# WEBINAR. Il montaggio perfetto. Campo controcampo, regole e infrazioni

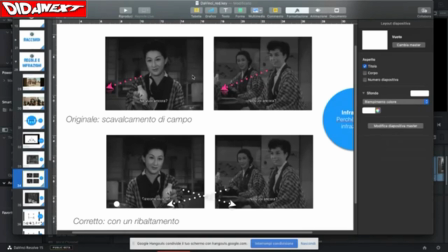[28:40]
Per fare in modo che gli sguardi si intersechino, abbiamo bisogno di applicare questa regola dei 180.
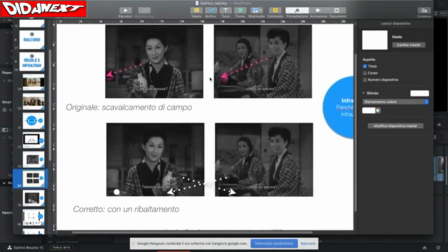[28:48]
Quindi è semplice, perché voi con un'applicazione qualsiasi di fotografia, fate per esempio una foto dello schermo di queste due inquadrature e poi cosa farete?
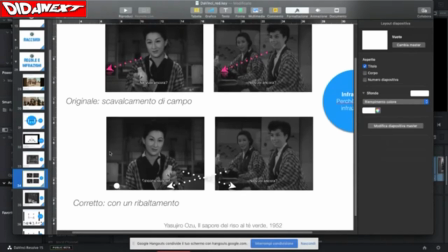[29:02]
Ruotate, fate il flip, fate
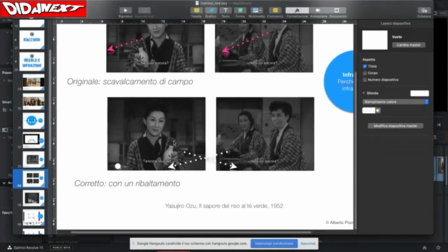[29:06]
il flip di una delle due immagini e quindi a questo punto vedete che lo sguardo si interseca, perché le due frecce mostrano che c'è un'intersecazione, ma
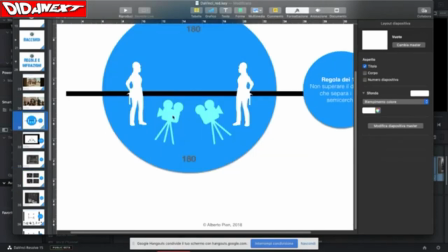[29:20]
risulta anche chiaro che ci troviamo nella situazione nella quale la macchina da presa è collocata in questo semicerchio.
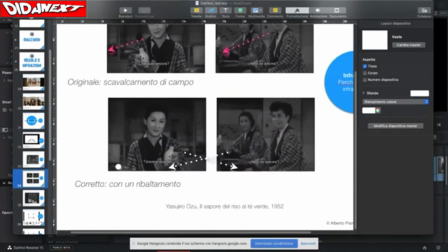[29:29]
Quindi, riassumendo, se noi vogliamo ottenere un risultato chiaro che mostri che i soggetti che interloquiscono si guardano mentre si parlano,
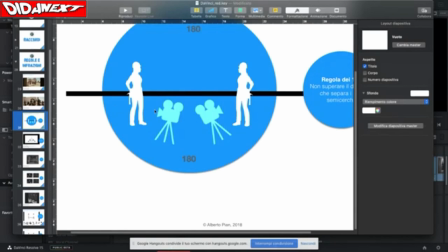[29:44]
dobbiamo rispettare questa regola, cioè collocare le due macchine da presa all'interno di questo semicerchio e inquadrarlo ora uno, ora l'altro, secondo le modalità che riterete più opportune, ma sempre senza scavalcare il campo.
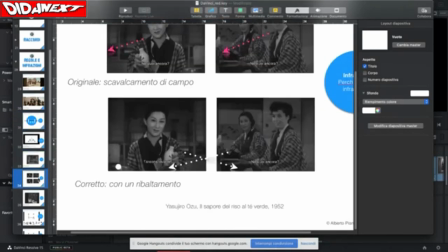[30:03]
Invece, se noi vogliamo ottenere un effetto diverso,
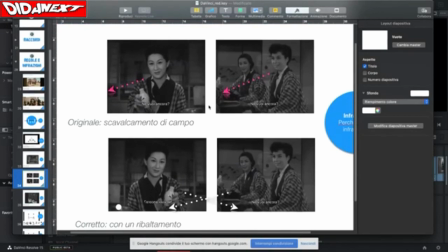[30:10]
dobbiamo infrangere questa regola. Ma la domanda che sorge spontanea, e sono sicuro che voi stessi vi poniate, è: ma per quale motivo dovrei scavalcare il campo, quindi infrangere questa regola? Bene, la risposta è semplice.
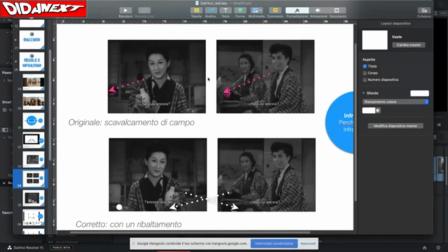[30:31]
Per creare, per esempio, un effetto di estraneazione, un effetto che crea una
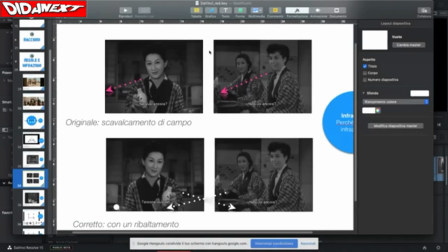[30:42]
conversazione, come dire, onirica sotto un certo punto di vista. D'altra parte, nella cultura orientale, noi abbiamo anche una diversa direzione di scrittura, abbiamo una percezione della realtà differente,
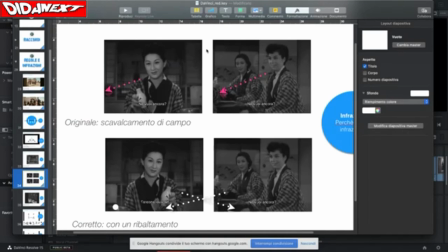[31:00]
una successione di una storia che è posta sempre sulla timeline, ma per esempio si svolge in senso contrario, pensate alle aperture delle pagine dei libri, dei manga, fumetti,
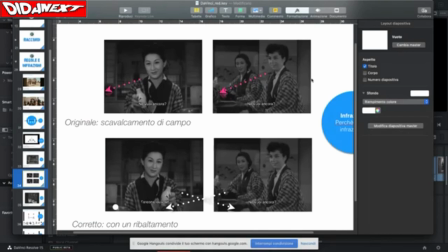[31:15]
eccetera, in quale direzione loro scrivono e in quale direzione anche loro leggono, per cui è anche una percezione diversa dalla nostra. Ma è interessante questo perché? Perché tutto il film, tutto questo film, dà un senso di straniamento.
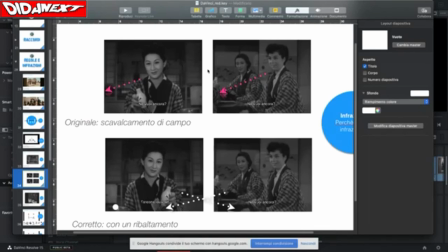[31:34]
Questo senso di straniamento è proprio derivato dal tipo di conversazione che vengono rappresentate nel filmato, sempre scavalcando il campo, senza mai tenere conto di questa regola.
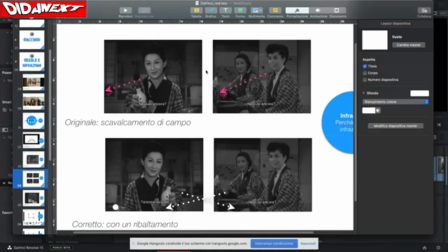[31:52]
La cosa è anche interessante per il fatto che il tema stesso di questo film, che parla di una libertà che a un certo punto una donna giapponese si prende, una libertà un po' strana, questo tema è coerente poi con il modo con cui,
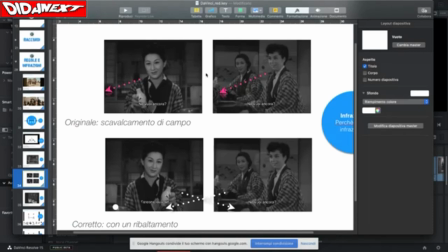[32:10]
anzi, cioè il contrario, il modo con cui è rappresentato è molto coerente anche con il tema. Se invece passiamo alla
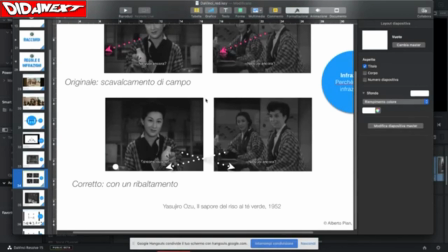[32:21]
visione corretta, dove siamo riportati in questo caso?
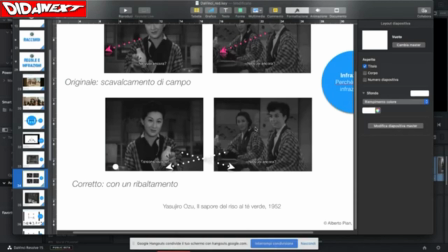[32:26]
In questo caso siamo riportati proprio direttamente nella realtà, cioè sappiamo proprio bene che questi due soggetti si stanno parlando, siamo proprio qui e ora, non c'è possibilità di lasciare spazio all'immaginario, siamo ancorati a una struttura che è data,
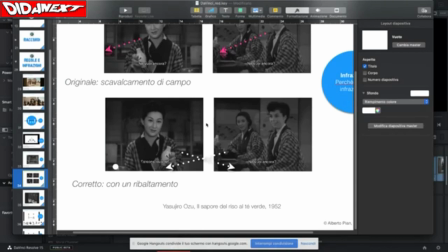[32:45]
è definita, è precisa e all'interno della quale noi abbiamo poco da immaginare, mentre invece qui
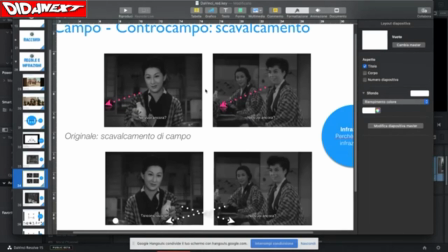[32:56]
abbiamo un buco sull'asse dell'immaginario e attraverso il quale naturalmente entra in gioco lo spettatore. Qui abbiamo un montaggio che viene definito in termini hollywoodiani come visibile. Abbiamo un montaggio visibile, cioè si vede qualche cosa e
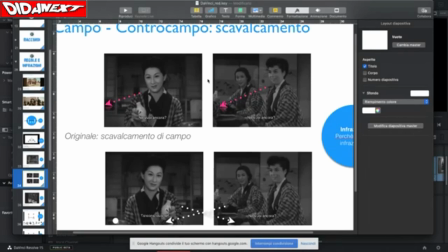[33:15]
nel modo in cui il film è stato montato che ci appare come dissonante e quindi si aggancia al nostro immaginario.
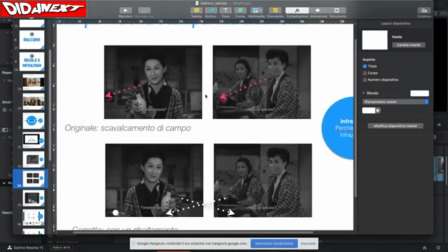[33:26]
Qui invece sotto non abbiamo niente di,
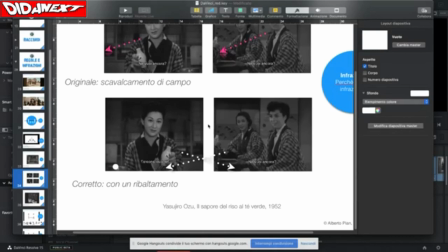[33:32]
diciamo, abbiamo una continuità molto precisa che non lascia buchi e quindi non lascia spazio al nostro immaginario. Nel primo caso, cioè in questo,
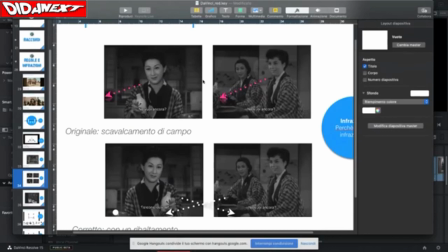[33:44]
noi non dobbiamo fare nient'altro che scavalcare il campo e realizzare inquadrature di questo genere.
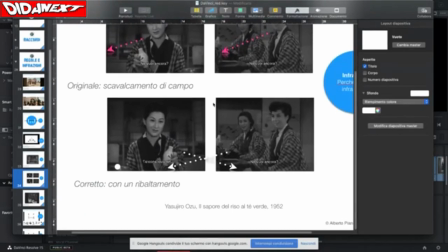[33:50]
In questo caso, se noi vogliamo variare la scena e dare più opportunità allo spettatore,
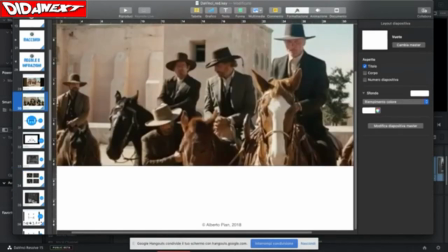[33:58]
ecco che allora dobbiamo fare come nel film
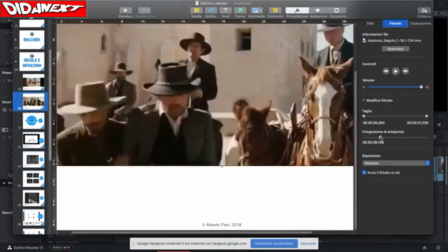[34:03]
Appaloosa e fare entrare anche soggetti diversi, variare le inquadrature,
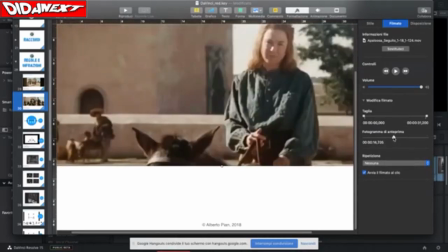[34:10]
inserire degli elementi secondari,
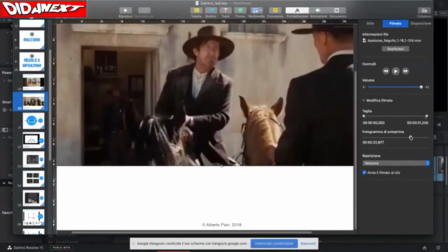[34:12]
come per esempio questa signora, per fare in modo che la staticità di un campo contro campo
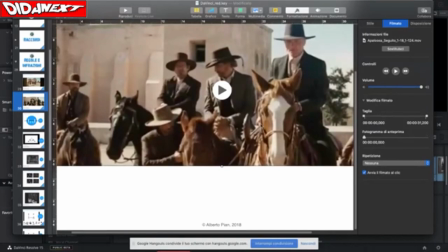[34:20]
strutturalmente realizzato venga percepito dallo spettatore come molto più ricco di quello che in realtà è.
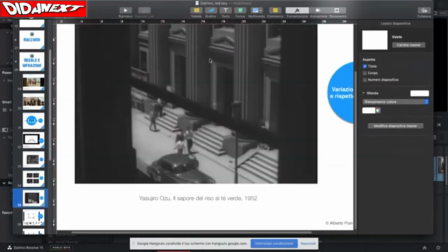[34:30]
Torniamo ai nostri giapponesi. Vediamo adesso un altro clip per
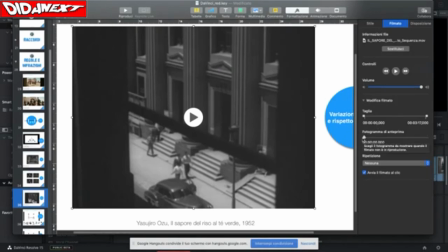[34:40]
vedere che in realtà abbiamo anche altre motivazioni per infrangere questa regola.
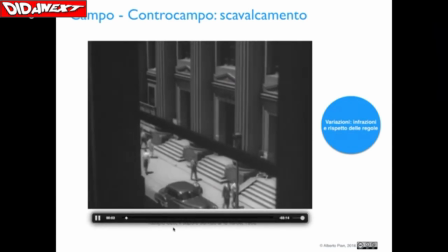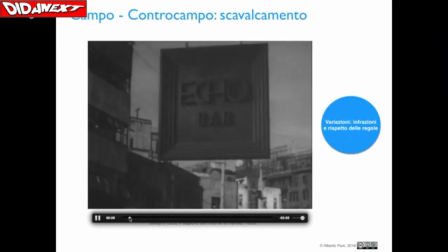[34:56]
Dunque, dopo questa, ecco, inquadratura abbiamo un bar, che è questo bar nel quale entra,
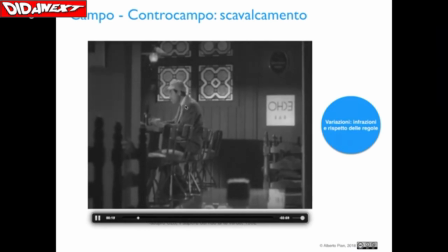[35:07]
cioè un soggetto che è al suo interno, che beve, poi entra una signora, si siede qui, quindi abbiamo questa scena.
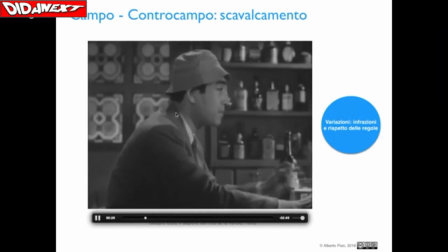[35:17]
Qua c'è il bancone ed ecco che
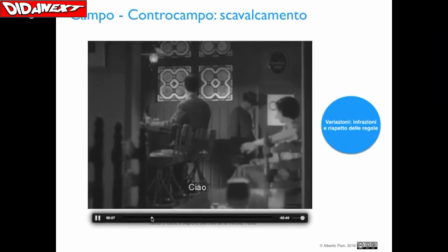[35:23]
iniziano poi una serie di campi contro campi, perché però con un scavalcamento di campo, osservate, qui siamo, la macchina presa è posta di fronte, qui è posta di lato, quindi è stato scavalcato il campo perché la macchina era qua, era su questo semicerchio,
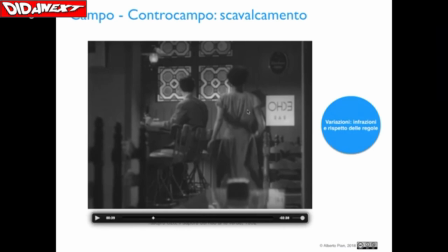[35:43]
poi si è collocata alle spalle per inquadrare l'altro soggetto che entra e col quale sta interloquendo.
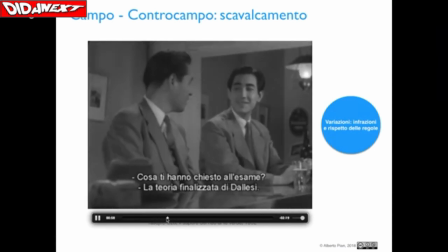[35:55]
E poi abbiamo questa conversazione, appunto, che qui è molto curioso perché si svolge alle volte seguendo la regola
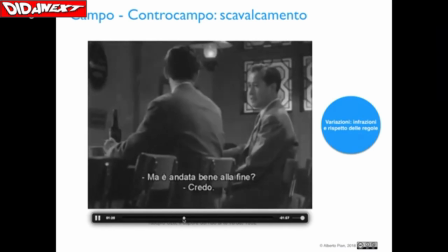[36:04]
e alle volte invece scavalcando il campo, come in questo caso, vedete?
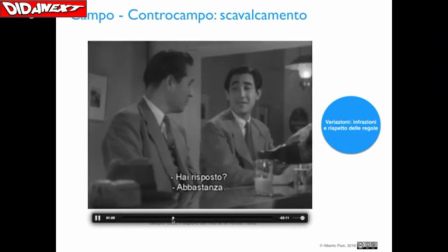[36:11]
Qui abbiamo la regola, viene eseguita, perché la macchina presa si trova in questo semicerchio,
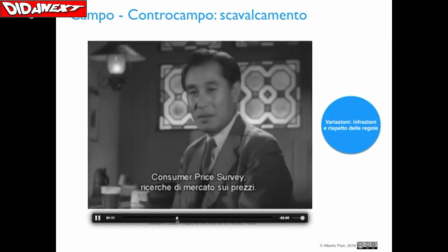[36:18]
eccolo, e poi invece si trova alle spalle.
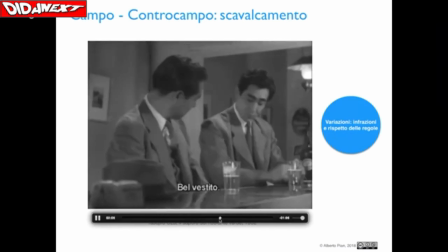[36:25]
Continua e poi continua. Quindi abbiamo una tecnica mista molto interessante. Bene, sapete qual è il risultato di questa tecnica?